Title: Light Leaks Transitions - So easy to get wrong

Light leaks. Light leaks are pretty cool. There's a lot you can do with them, and I don't use them nearly enough. A light leak is basically what happens when you have extra light leaking in from the side of the frame. This will typically be very blurred and abstract.
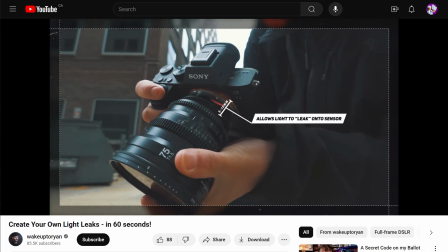0:16 Doing this for real, in camera, is called lens whacking, and can give some really neat results.
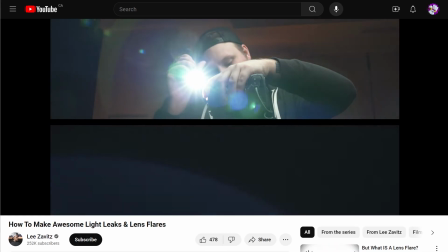0:23 But it is kinda dangerous since it exposes your sensor to the environment, which could be dusty or rainy,
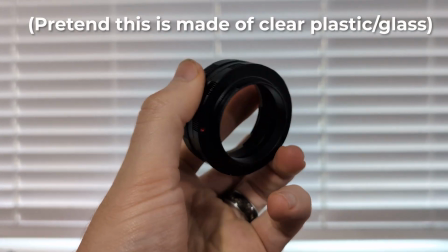0:30 which makes me think that a fully glass or clear plastic speed booster or macro adapter
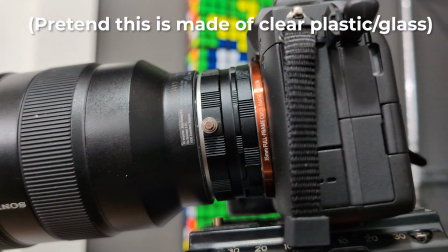0:36 type thing that deliberately lets light in from the edges but protects the sensor could be a really cool product.
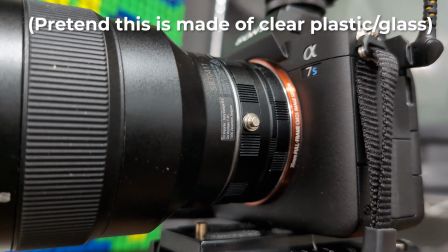0:41 Or maybe you could 3D print something like that.
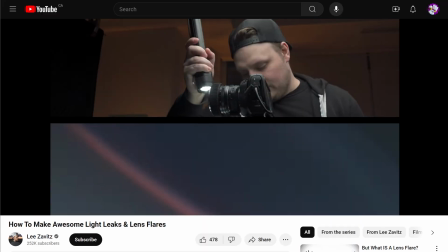0:44 Usually though, light leaks are made separately, using either a lens focused on infinity or no lens at all,
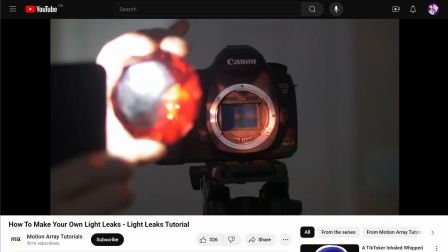0:51 and then shining a bunch of random stuff into the camera in a dark room.
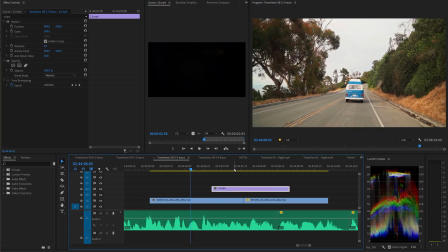0:55 The resulting video can then be composited on top of any other video using a blend mode, usually screen or add.
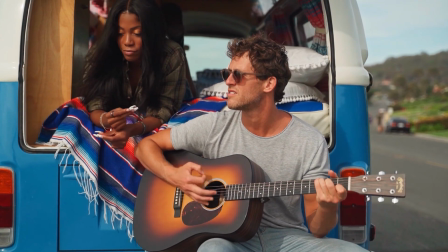1:03 Light leaks can evoke a feeling of nostalgia, of carefree summer days,
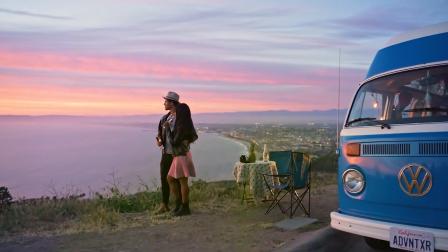1:09 road tripping with young, attractive friends in a Volkswagen bus, and nights spent watching fireworks at the carnival.
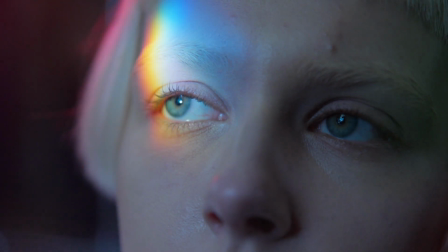1:17 You know, that kind of thing. They're also kind of dreamlike or otherworldly, and I think they can work really well for certain slow motion shots.
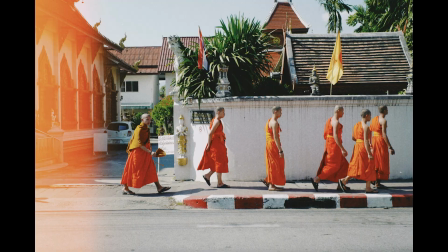1:25 Light leaks are also reminiscent of the old days of film photography,
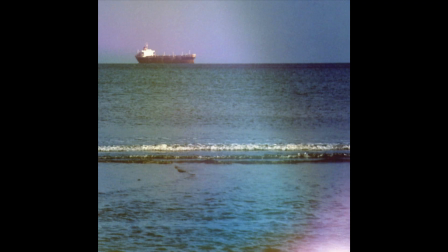1:30 where amateurs would accidentally expose their film to extra light while taking the photos,
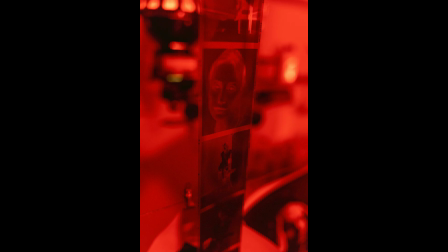1:37 or by mishandling the film negatives or making mistakes during film development.
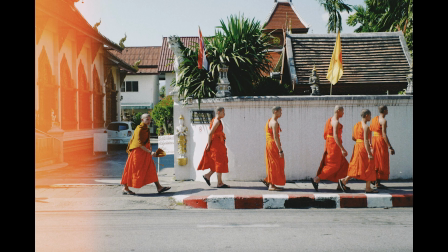1:41 Light leaks on film are called film burn, which can also be done on purpose,
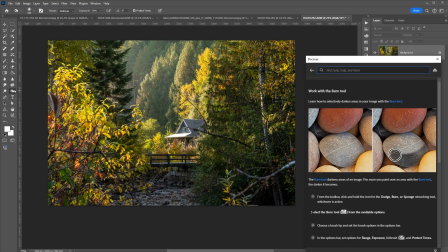1:47 selectively, which is what the burn tool in Photoshop is named after, by the way.
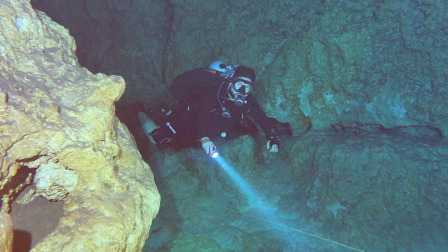1:52 But it doesn't have to be nostalgia-themed. I've seen light leaks used in horror, like cave exploration gone wrong stuff.
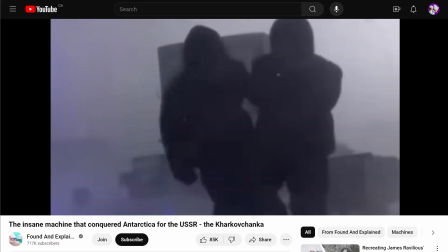2:01 I saw blue ones used in this documentary about Antarctica.
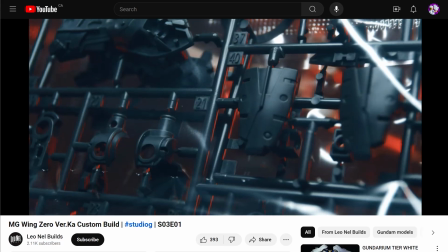2:05 I've seen them used in sports recaps, glam B-roll, documentaries, music videos, and so on.
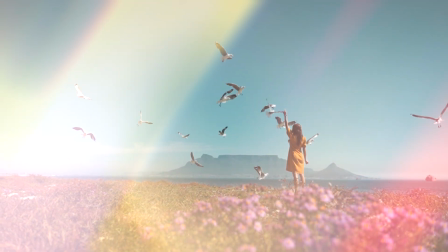2:13 Light leaks can be used as a continuous effect, which can get annoying, or as a quick transition.
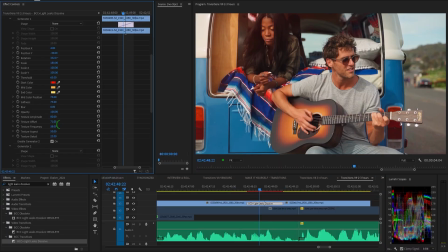2:20 Unlike most of the transitions I've been talking about, I actually think it's best not to use a built-in transition for your light leaks,
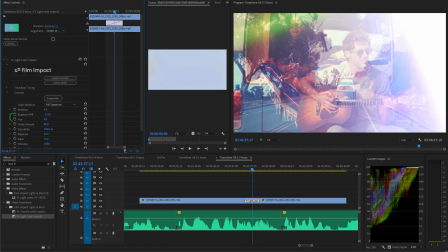2:28 because those are artificially generated. Artificial light leaks can look good if they're made with care,
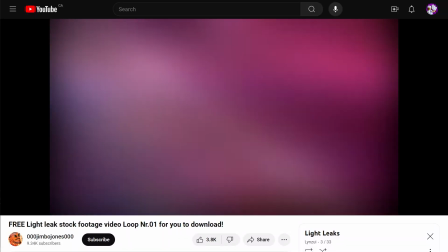2:36 but a lot of the ones I've seen just look terrible.
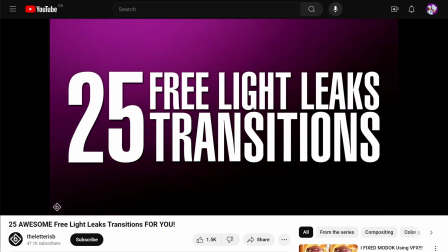2:40 These are not real light leaks, these are not real light leaks, and these are not real light leaks.
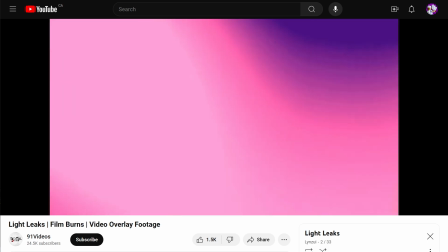2:48 So don't use stuff that looks like any of that.
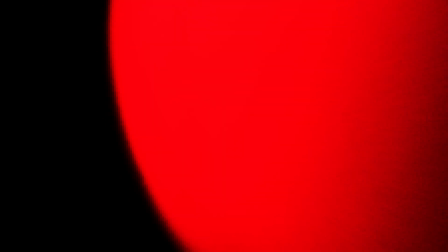2:51 Now you know, the best light leaks are the real ones, filmed for real with a real camera.
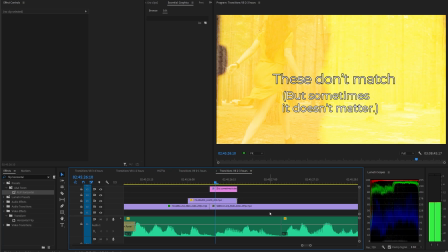2:57 Just make sure you match the frame rate of the underlying footage.
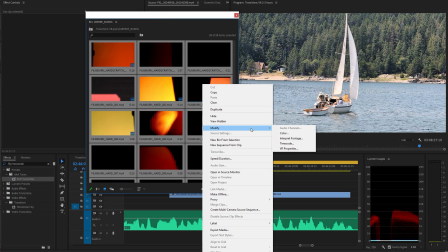3:01 In the bin, right-click on the light leak or leaks, go to Modify, Interpret Footage, and assume the same frame rate as your time base.
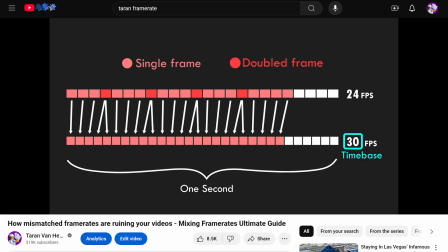3:09 Only then should you drag it onto the timeline. I've got a whole video about mixing frame rates that you can watch, so don't screw this up or it'll look stupid.
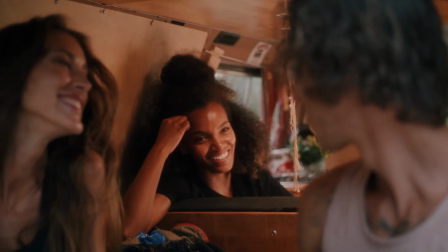3:18 Of course, I did that and found an instant exception.
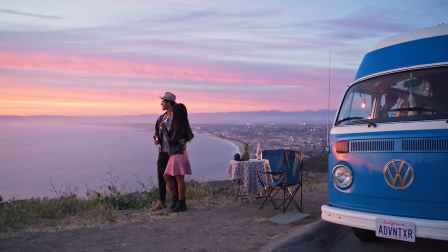3:21 With these particular light leaks, because they were crafted frame by frame and designed for 24 FPS,
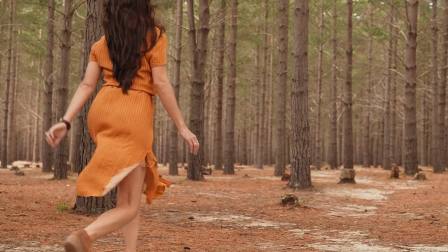3:28 if I speed them up to 30, they look too fast, in my opinion.
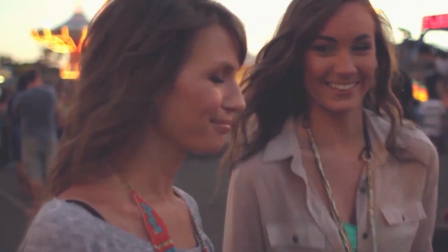3:33 So I would only do the frame rate trick for those slower light leaks where they move across the frame and you would see stuttering happening if you didn't.
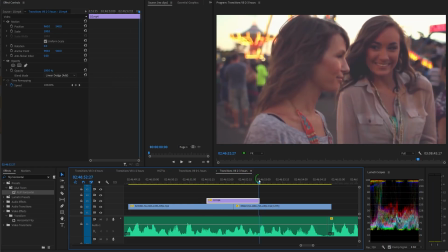3:42 You also might need to add cross dissolves in case your light leaks don't disappear fast enough.
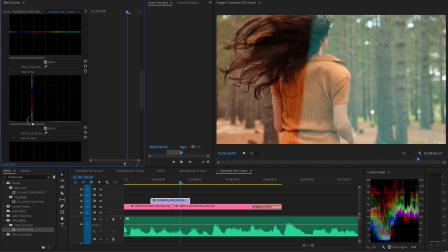3:47 Also, don't forget that you can easily change the colors of your light leaks by doing some simple hue versus hue.
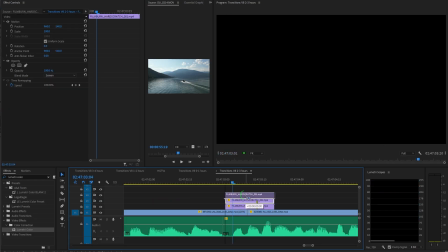3:54 And if you want to make them more intense, you can double or even triple the number of layers used.